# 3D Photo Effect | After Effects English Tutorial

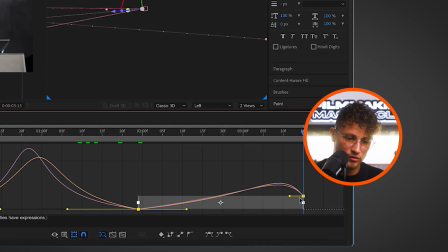650s
Let's move them so we are cool and good to go. make sure we go at zero at the end yeah i
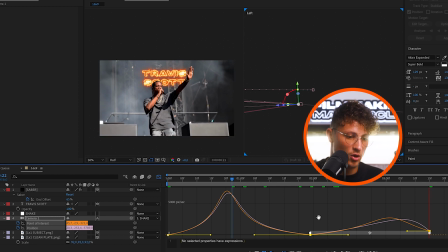659s
think this this keyframes work for us so we go in stick there for a second and go back out yeah i think that's cool but we can even make it look cooler by adding some particles some fire sparks so i just downloaded this stock footage from art grid a link in the description super cool stock footage but you can also get it
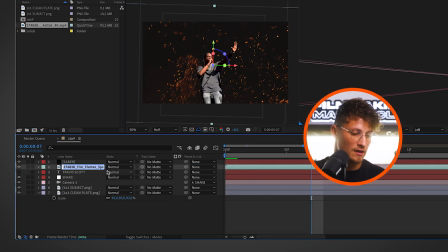675s
on youtube or just download it and drag it into your composition let's name it fire sparks choose select the layer select the
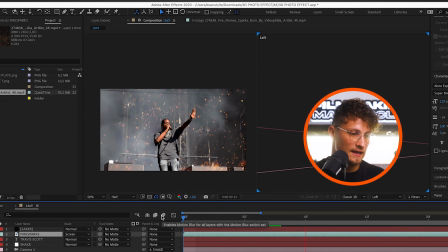684s
layer and choose screen boom yes this is looking spicy
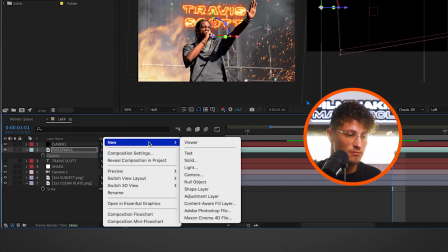689s
hot the next thing we want to do is add a small color grade so everything fits better
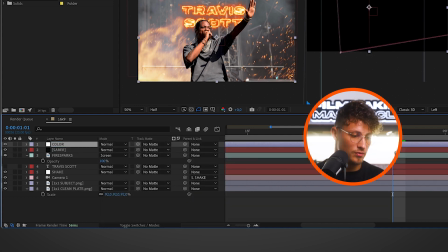694s
together call it color boom and search for the effect lumetri color
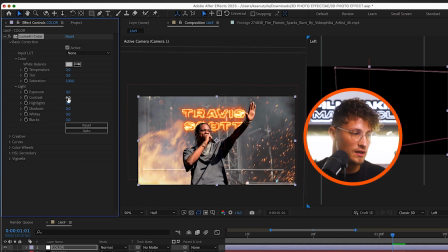699s
and here let's go into the basic correction let's add a little bit of contrast to everything bring down the highlights a little yeah play around what works for you and the last step to finish things up is to create a new adjustment
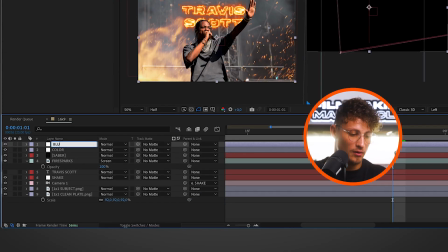715s
layer again and we call this blur focus to create more focus on our subject we are searching for the camera lens blur yes edit here
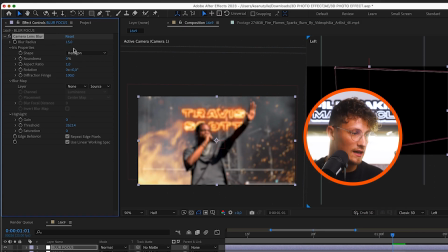725s
the blur radius maybe something like 10 10 works for me i think
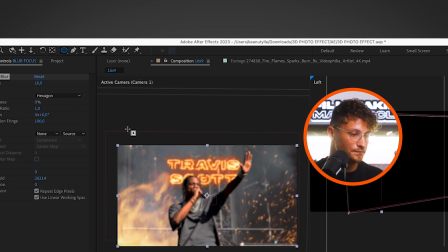730s
choose the ellipse tool up here make sure again your layer is selected and
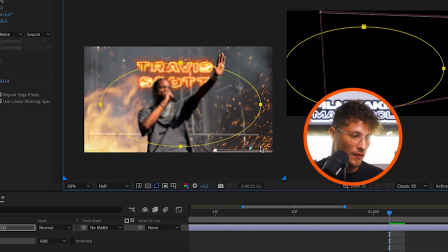736s
draw ellipse around the area in the middle go to the mask options
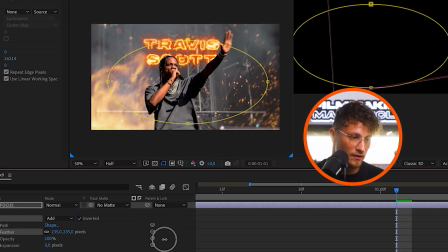741s
invert and masked feather so we feather out the mask a bit and now the edges are blurred so the focus is more in the center of the frame yes
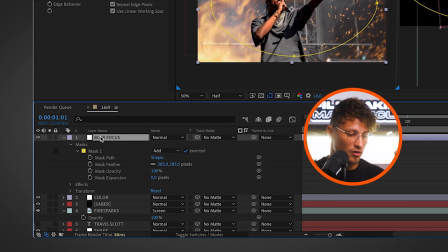752s
and we can also add here on the blur focus another effect lumetri color
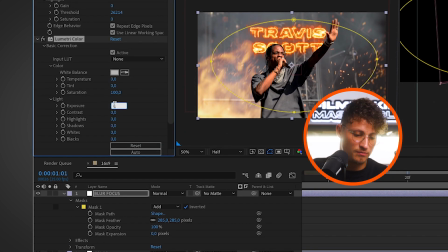757s
basic correction and lower the exposure by maybe 1.5
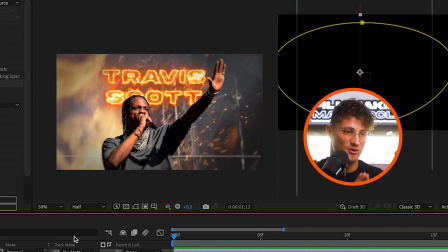763s
so we even have more focus into the middle of the frame yes guys and that's
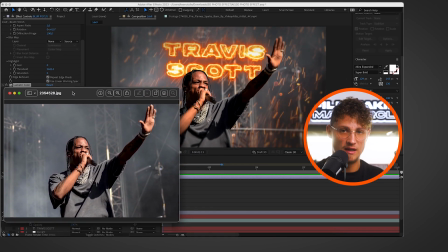768s
we've just created a super dope animation and yeah just by having this photo i hope you enjoyed this tutorial and you have learned something cool today make sure to subscribe so you don't miss any of these tutorials i'm super excited to go detailed into effects and explain them to you make sure to comment let me know what we can do better what effects you want to see in the next tutorials thanks guys and i see you in the next one